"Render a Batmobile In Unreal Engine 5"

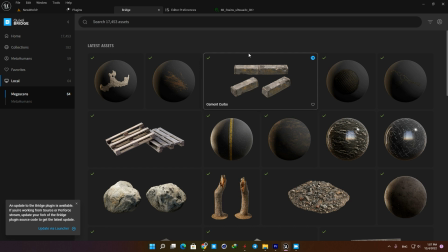4:09 Let's start by finding an asphalt material in Quicksell Bridge.
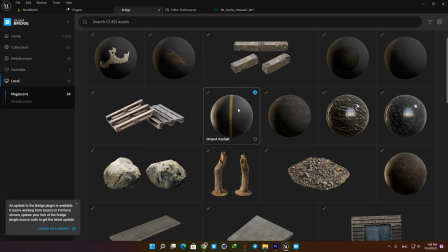4:12 I chose this street asphalt so we can have these yellow lines and have more detail on the road.
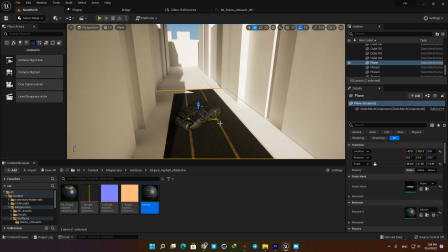4:18 Add it to your content browser and assign it to the plane. Open it up and fix its scale to make it perfectly fit the plane.
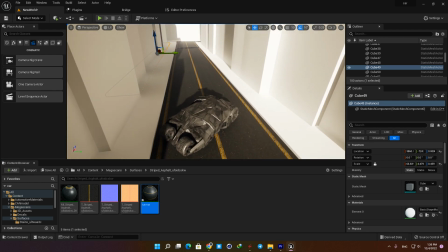4:30 Now in order to make it look more interesting, I'm gonna add some decals to it. Download some decals from the Quicksell Bridge and place them on top of the road.
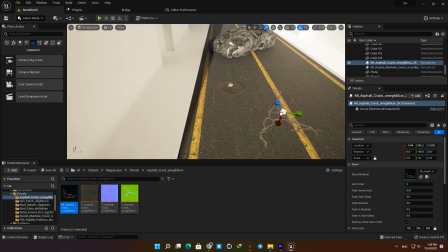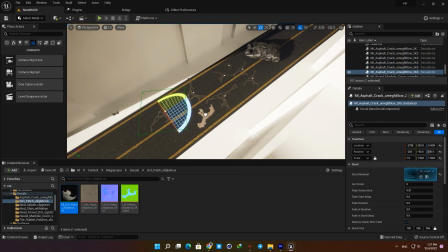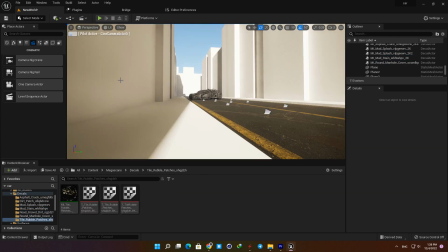4:48 Don't worry if they look repetitive. When we go to the camera view, they don't look bad at all.
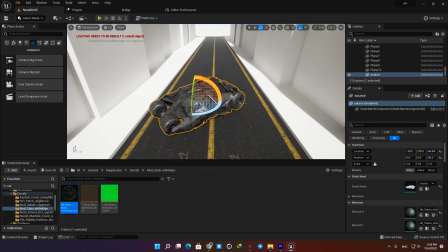4:57 Keep in mind that you can use decals on the car too. For example, if you want to make it look more dirty, you can just find the proper decal and place it on the car.
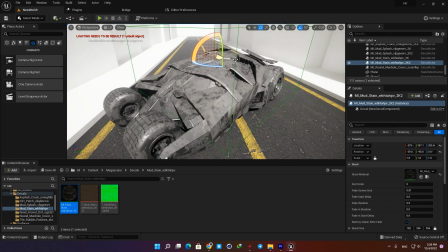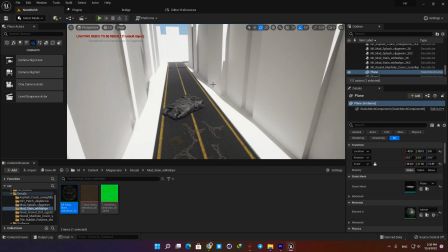5:12 Okay, now we can start adding 3D models to bring life to the scene.
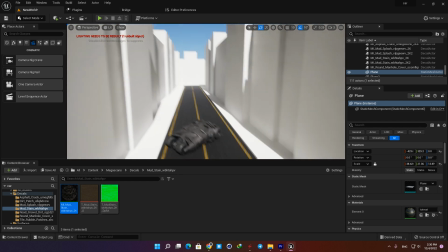5:16 First, we need some building walls to fill up the background, and then we will place some objects on the road and the sidewalks.
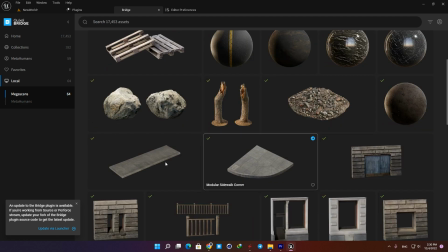5:23 Here I have downloaded these 3D assets, including a sidewalk, walls and windows, some pallets and some cones.
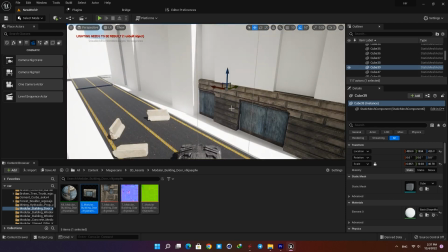5:33 You don't need to create a clean scene because we are going to export a single shot and we only care about what is visible in the camera view.
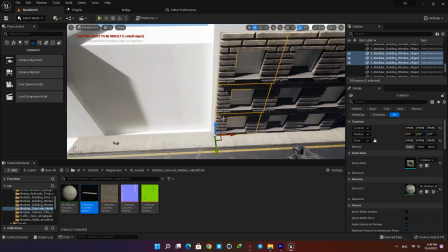5:40 So just fill up the scene with the assets, and when we start polishing the final shot, we will worry about how they look.
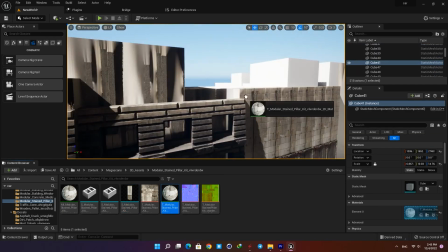Okay, now go to the particle folder in the starter content and drag the steam particle into the scene.
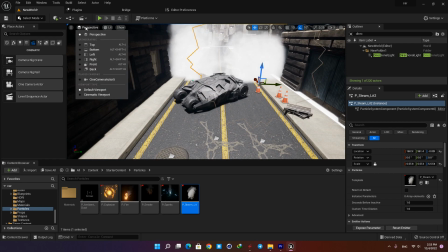6:00 Scale it up and duplicate it so that it completely covers the background. Now let's go to the camera view and see what we have got so far.
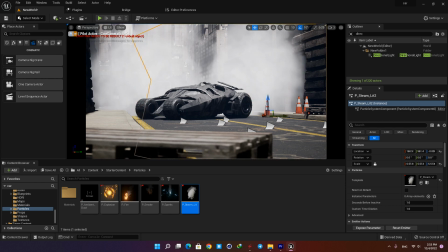6:09 It's already looking great, and it's a decent render with daylight scenario. By holding Ctrl and L and moving your mouse, you can change the direction of your sunlight and create different lightings.
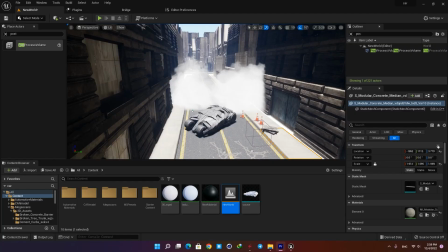6:24 Okay, now let's make it more dramatic with a different lighting scenario.
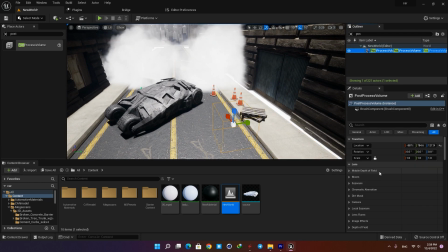6:28 First, select the post-process volume and check the infinite option so it covers your whole scene, and then in the exposure tab, put min brightness and max brightness on 3 so it doesn't change the exposure automatically.
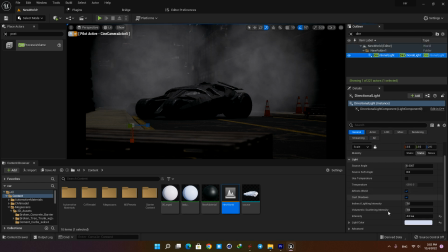6:45 Then I'm gonna select the directional light and decrease the intensity to make a night mood. Let's change its color to something bluish to make it look like moonlight.
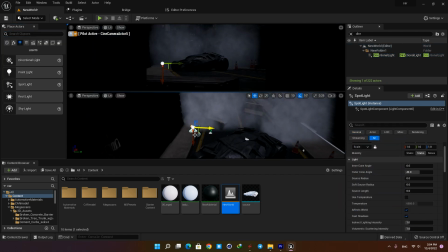6:58 Now add a spotlight to the scene to light the car from the side. Increase the outer and inner cone angle to make it cover more areas, and then bump up the intensity.
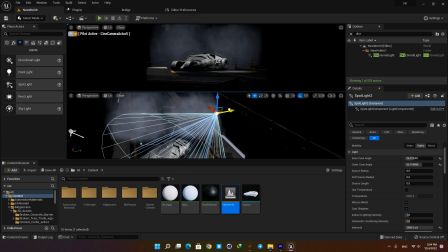7:09 Duplicate it and put it on the other side of the car and adjust it properly.
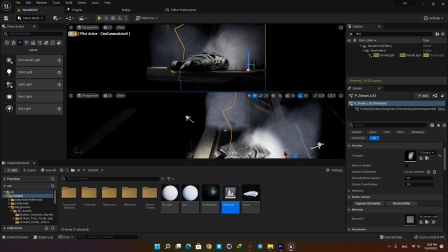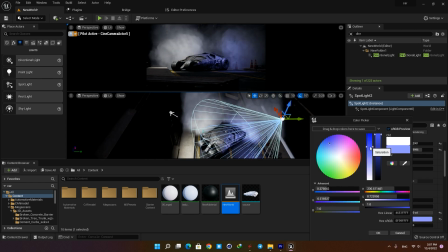7:19 Now I'm gonna change the color. Make the right one blue and make the left one purple.
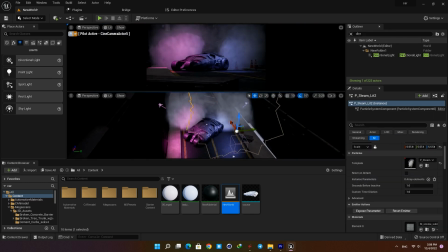7:23 Here you just need to play with the intensity, their angle and their color to achieve the result you are looking for.
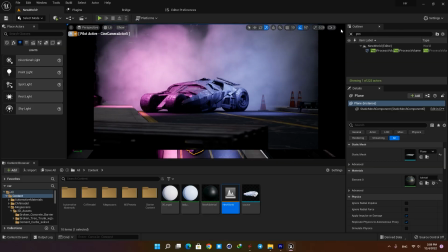7:33 Here I want to have more light on the ground, but I don't want to change my spotlights,
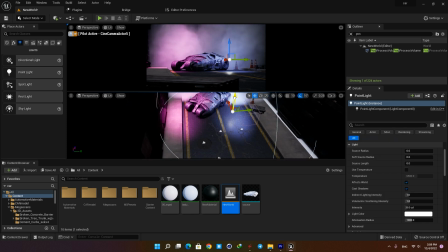7:38 so I'm gonna add 2 point lights and adjust them so they cast more light on the ground.
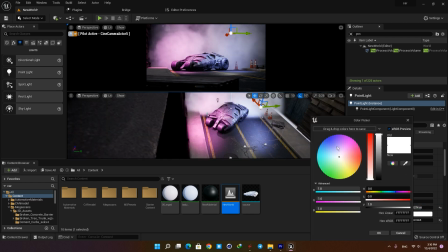7:45 Also make their color identical to the spotlight colors.
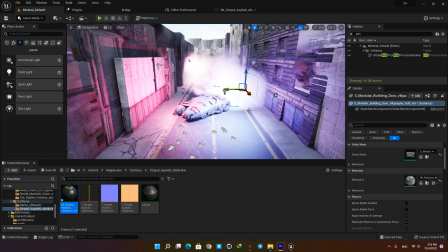7:50 Yeah, it's looking pretty good, and to make it even better, you can play with the assets in the scene, and by changing their placement,
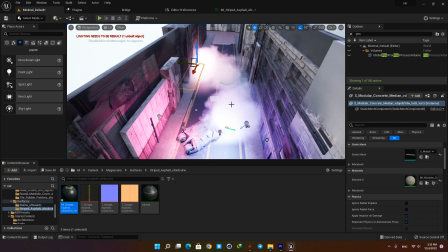7:57 their rotation and their scale, you can try different compositions and achieve the result you like most for your scene.
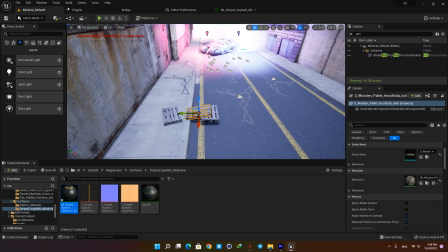8:03 For example, here I added these palettes to the foreground so they frame the image and give it more depth.
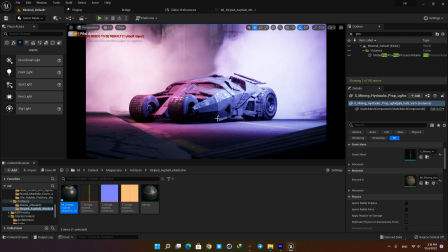8:11 Another thing we can do to improve the image is to make the asphalt look wet, so open the material and decrease the roughness.